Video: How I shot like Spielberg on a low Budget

That's 2 setups, 5 shots worth of story, blocked, lit, rehearsed, and shot in under 90 minutes. Now here's the full scene uninterrupted for you to watch.
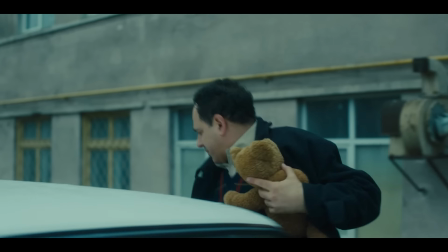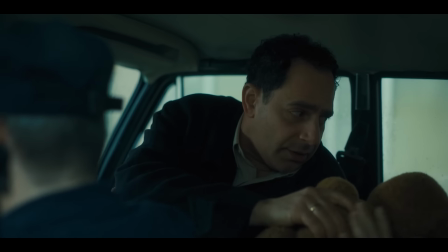[4:20] You okay? Here you go. Thank you, Papa. We should go.
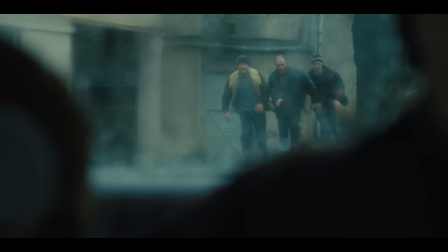I became tired of running.
Scene 2. This next one is about what you don't cut to.
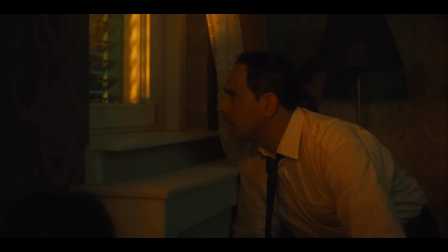[4:39]
In this scene, the Petrosian family is hiding behind their window right before they witness a murder in the street outside.
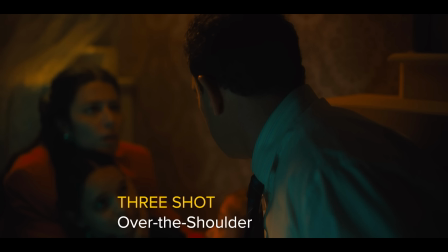[4:44]
We start on a 3 shot, Ivan, his wife, his daughter over his shoulder, all of them frozen watching.
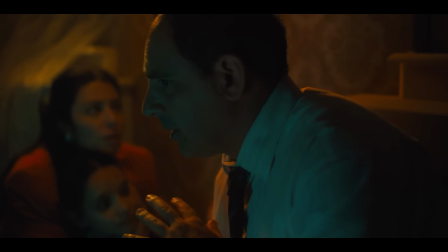[4:49]
Then Ivan turns. As he wraps fully around, the camera dollies in and booms up,
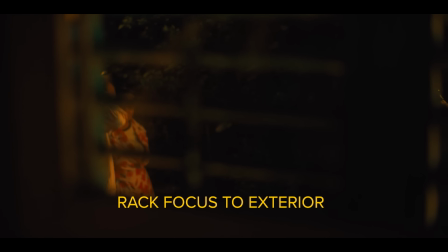[4:53]
landing on a brand new over-the-shoulder shot And we rack focus straight through the window to the street, timed so that the focus lands right before the men pull the trigger. That's one continuous movement with no cut to a new angle outside the window. This is something Spielberg does across all his films, and Munich is full of it,
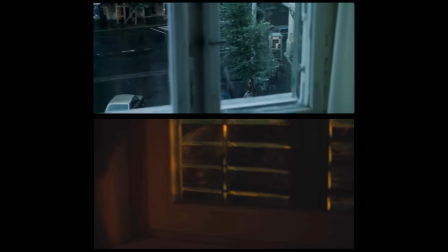[5:08]
which is connecting an interior space to an exterior one within a single continuous shot instead of cutting between them.
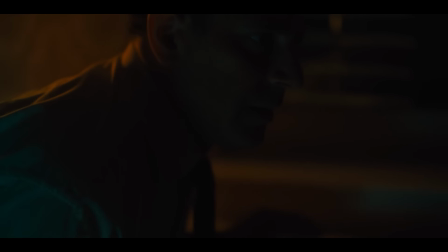[5:14]
It's a harder shot to coordinate. Your principal actor's turn, the dolly movement, the boom, the tilt, the focus pull, and all the actors outside have to hit the same mark in time in one take. Out of all of our shots in the movie, this one actually took the most number of takes because of all the coordination. I think it took us maybe 6 or 7 takes to get. But this is why I think it's worth the difficulty. Anybody can get a profile shot of the dad looking out the window, then move the camera and set it up and get another shot looking out the window as like a long lens POV. But the moment you make a cut to a separate, different shot, you inherently remove your characters and the audience actually from the danger itself.
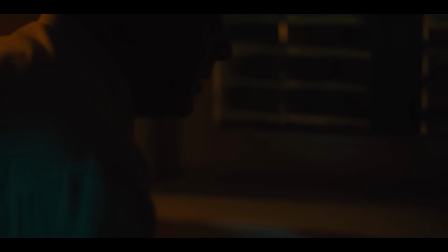[5:48]
It's a disconnect. But if you keep the action in one unbroken shot, where you connect the physical interior space with the outside space, then you feel firsthand how real the danger actually is. The audience never leaves the room with this family.
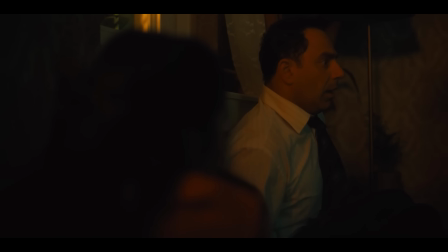[6:00]
They watch it exactly the way Ivan does, trapped behind that window, unable to do anything. One of the biggest lessons I've learned over the years is that the camera shouldn't be moving just because it can. If it is moving, it should be to complement the story.
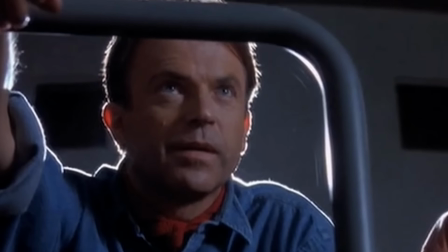[6:12]
And no one really does that better than Spielberg. Now let's jump into scene 3, Ivan and the Russian police.
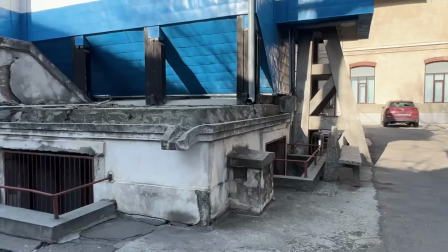[6:18]
Okay, so same problem as always, no time, no budget. We didn't have the budget for large silks to control sunlight, so we needed a location where we could control the light without them.
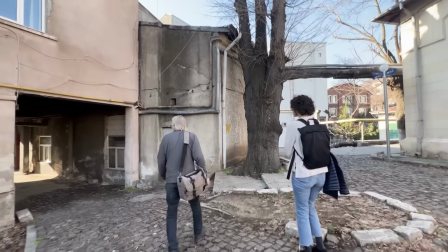[6:26]
And story-wise, we needed somewhere isolated and menacing enough for a refugee to have a bad run-in with the corrupt police.
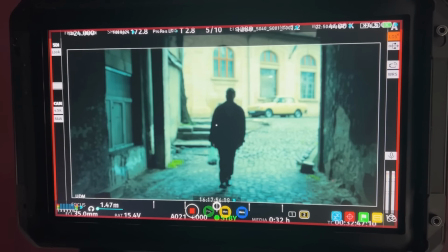[6:31]
So a tunnel solved both problems at once. It's menacing on its own, and the natural light spilling in from both ends was something we could actually block around, instead of fighting it.
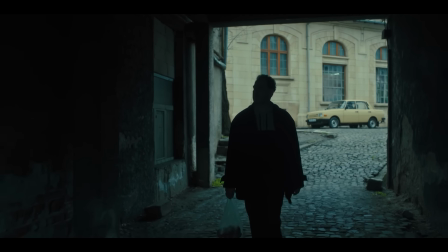[6:40]
With this setup, it starts as a master, Ivan walking straight down the tunnel toward camera, 2 officers in the wide shot behind him.
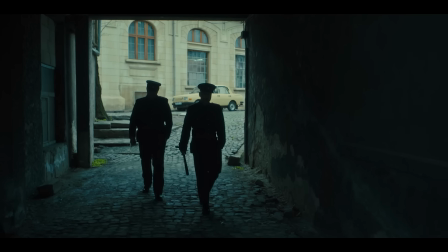[6:47]
We have a quick turnaround on Ivan's reaction, then we cut right back to the same master shot, and the camera dollies in behind Ivan and wraps around him as the officers turn and crowd in.
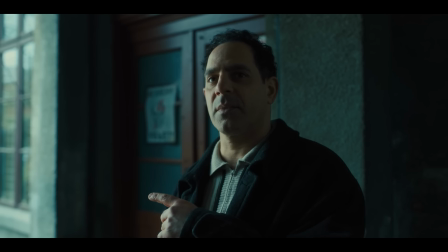[6:56]
Now it's a 2-shot, and the wraparound itself adds this subtle disorientation because the camera is turning at the same time the men are closing in,
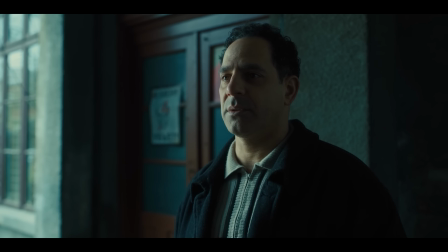[7:03]
and the officers stay dominant in the frame. Once we land in the 2-shot, we don't move the camera again.
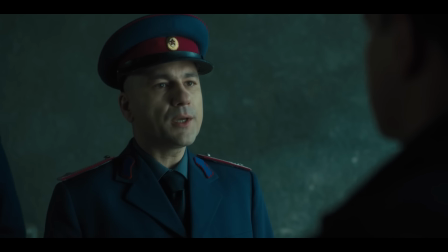[7:08]
We just flip the lens, go tighter, and get a close-up of the lead officer as he steps into Ivan's space.
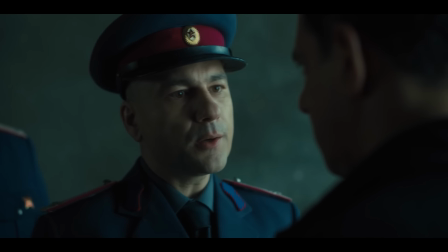[7:13]
The shot is over the shoulder, and we deliberately kept Ivan partially in frame because it makes the 2 of them read as physically closer than they'd feel in a clean single.
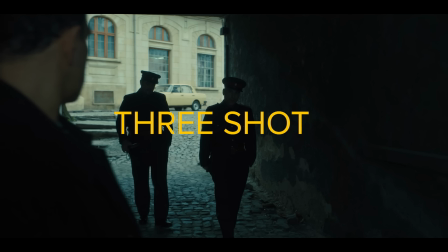[7:21]
So that's just one setup, a wide shot that becomes a 3-shot, a 2-shot, and then we flip the lens for a close-up. 4 different compositions that would normally cost 3 or 4 different setups.
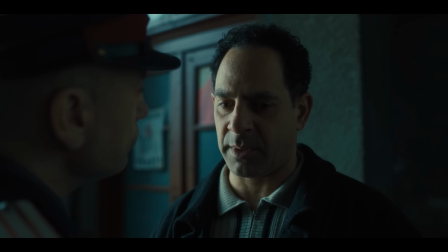[7:30]
And when we turn around to get Ivan's coverage in this scene, you want to stay tighter on him so you feel the claustrophobia, the danger these officers are bringing upon him.
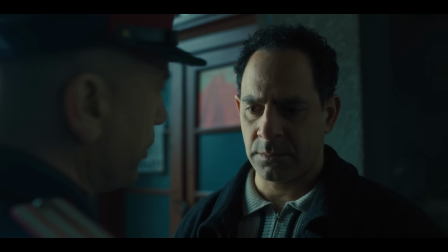[7:38]
From a story standpoint, there's no reason to go get a wider shot on him here.
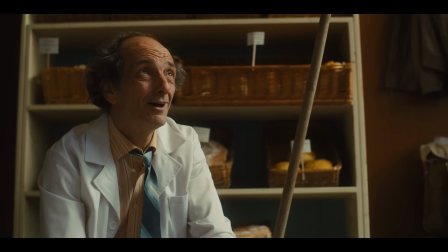[7:41]
A master shot collapsing into a 3-shot, into a 2-shot, all without cutting, shows up consistently in Spielberg's films. Here's the last one, an emotional and visual trick Spielberg uses that's so simple, anyone can do it on a low budget. A few minutes into the film, before the real catalyst hits, Ivan's walking home from work. His shoe crunches on something.
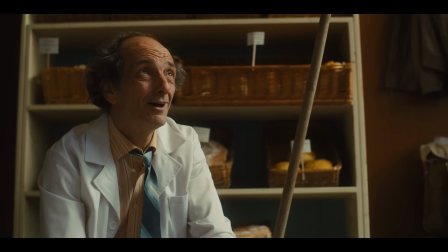[8:00]
He stops, lifts his foot, and finds a chunk of glass under his shoe. He looks up and sees a broken window in the neighborhood bakery, his friend's bakery, the same friend the audience later will see get murdered in the street outside his home.